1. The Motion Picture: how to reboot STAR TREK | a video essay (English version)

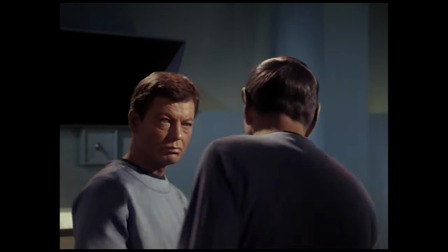His negative side, which you call hostility, lust, violence.
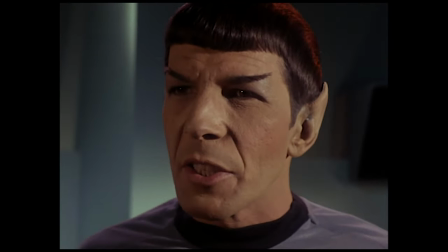And his positive side, which Earth people express as compassion, love, tenderness.
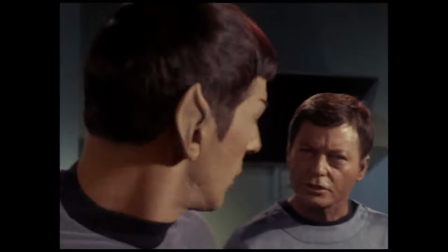It's the captain's gut you're analyzing. Are you aware of that, Spock? Yes.
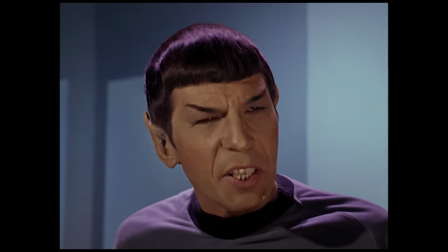And what is it that makes one man an exceptional leader? We see here indications that it is his negative side which makes him strong.
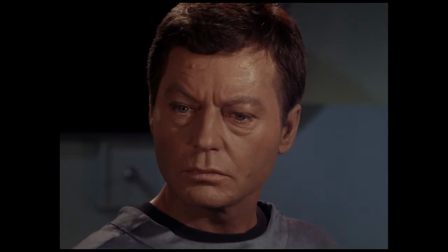That his evil side, if you will, properly controlled and disciplined, is vital to his strength.
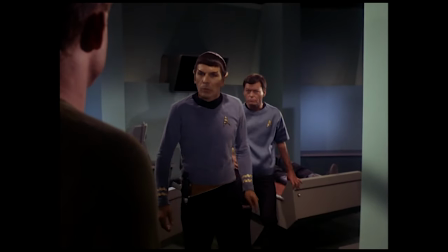Your negative side, removed from you, the power of command begins to elude you.
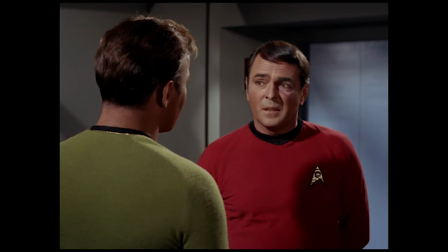The Enterprise motivates Kirk to be the best version of himself, and the only other person who loves the Enterprise as much as he does is Scotty, his chief engineer, who knows her even more intimately.
Klingons called you a tin-plated,
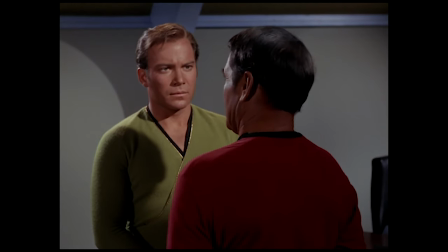overbearing, swaggering dictator with delusions of godhood. Is that all?
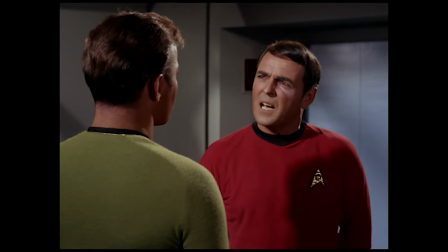No, sir. They also compared you with that Danabian slime devil. I see. And then they said that you were...
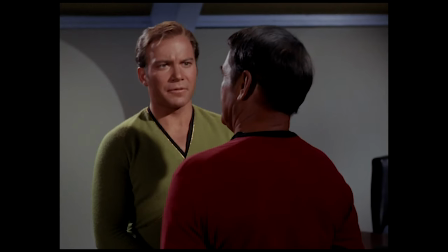I get the pictures, Gunnar. Yes, sir. And after they said all this, that's when you hit the Klingons. No, sir. No. No, I didn't.
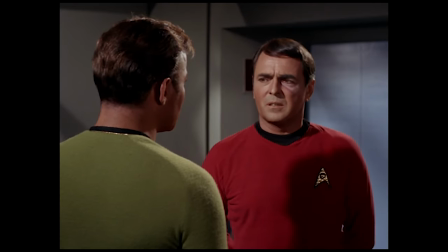You told us to avoid trouble.
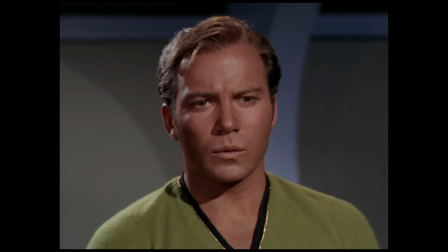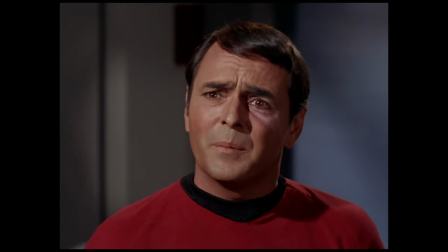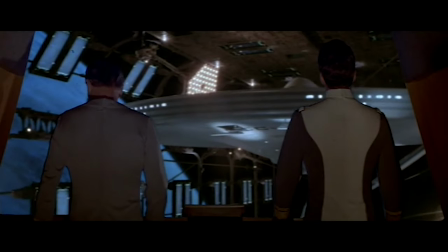So it's only logical that it's through the eyes of Kirk and Scotty that we discover the new
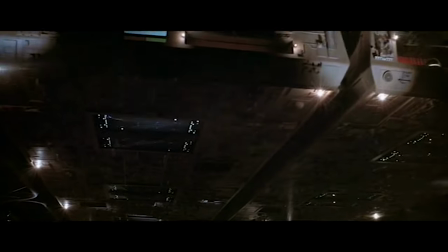Enterprise in what is undoubtedly the most famous and controversial scene in the film.
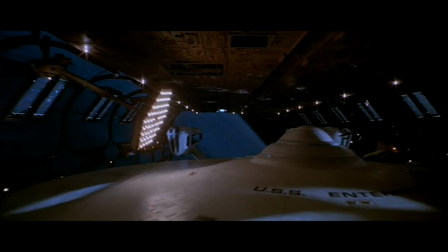A scene that spans five minutes, which some call Enterprise porn. This scene fulfills three functions.
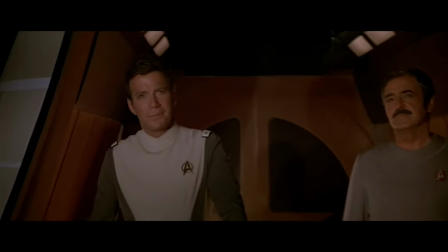First, it serves to show how much, as I said earlier, Turk needs the Enterprise, how incomplete he is without her.
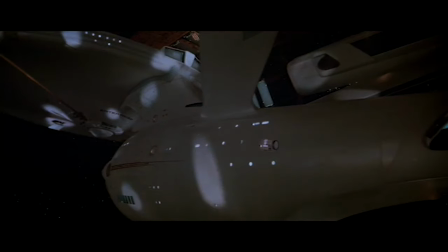This scene is also a gift for fans who can finally see the Enterprise in all of her glory, thanks to a budget far superior than that of a television episode and on a much larger screen.
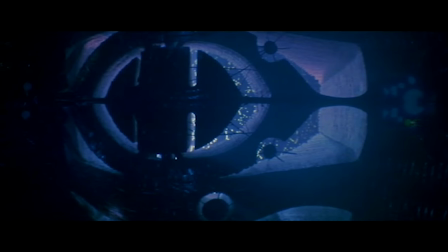Finally, by showing to the audience just how big the Enterprise is, director Robert Wise makes sure to impress upon us just how much bigger V'ger is.
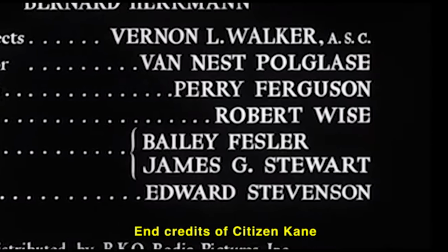Before becoming a director, Wise was an editor,
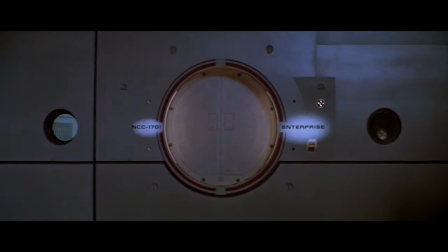so it's very unfortunate that he had to release the motion picture when he wasn't finished editing it, earning the film its famous nickname Slow Motion Picture.
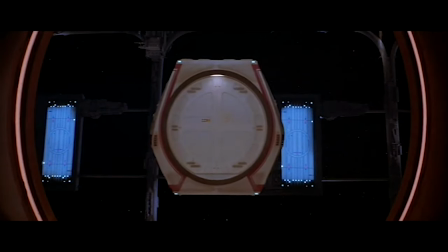But in 2001, when he was able to recut his film and offer a director's cut, he left this scene in its entirety,
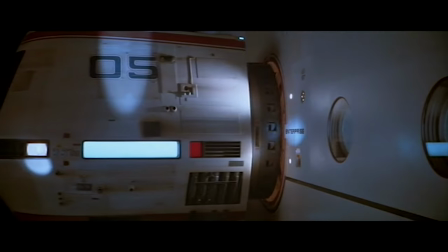proving that the slowness and the length of that scene are not mistakes of a novice editor, but the thoughtful and assumed choices from a master of cinema.
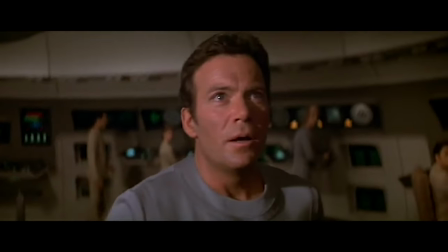Kirk is also incomplete without the presence and support of his friend Spock. At the start of the movie, Kirk takes the command of the Enterprise from Decker.
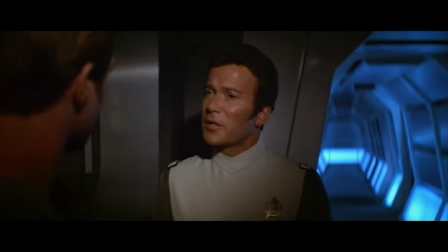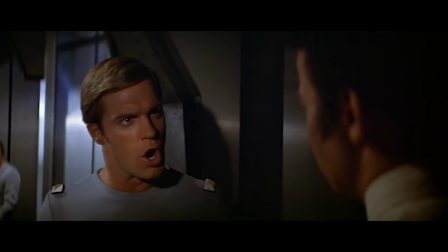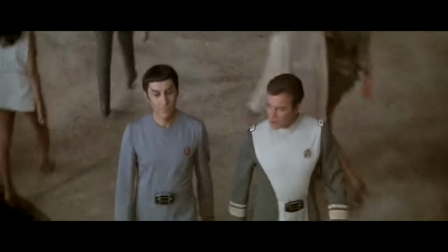His second-in-command is destined to be Sonak, another Vulcan, but the latter dies in a teleportation accident.
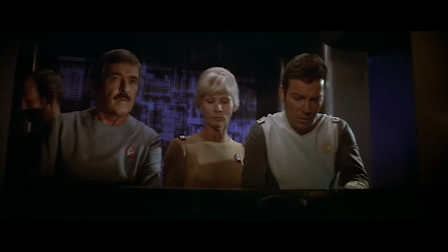Kirk tries unsuccessfully to save him by taking control of the console, while people better qualified than him for this task are present. It's almost a Freudian slip, but of course, Kirk couldn't have foreseen that Spock would intercept the Enterprise and offer to assume his duty,
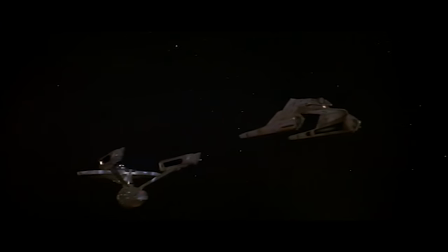but Sonak's death certainly opened the door for Spock's return.
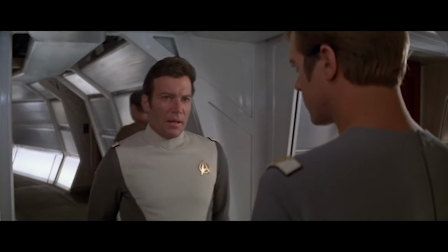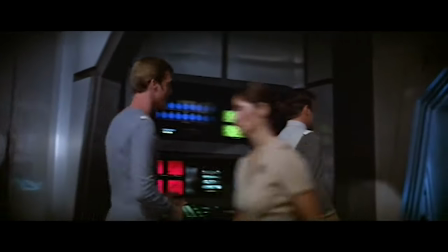As an admiral, Kirk uses his status to regain control of the Enterprise from Decker in much the same way that in
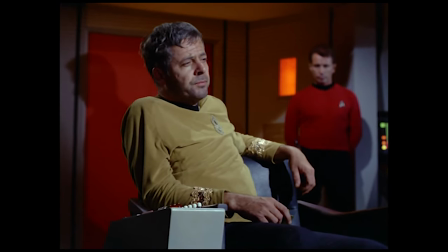the past other admirals or even other captains have used their authority to steal command from him,
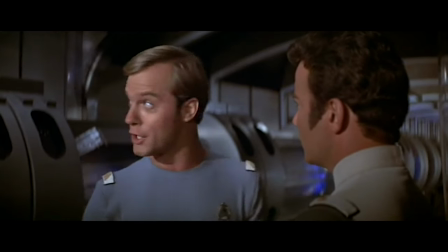such as his friend Matt Decker who, according to the novelization of the film written by Gene Roddenberry, would be the father of Will Decker.
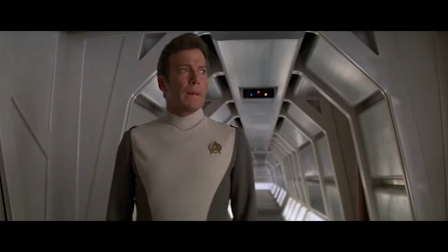Now once again captain of the Enterprise, Kirk makes a series of increasingly serious mistakes.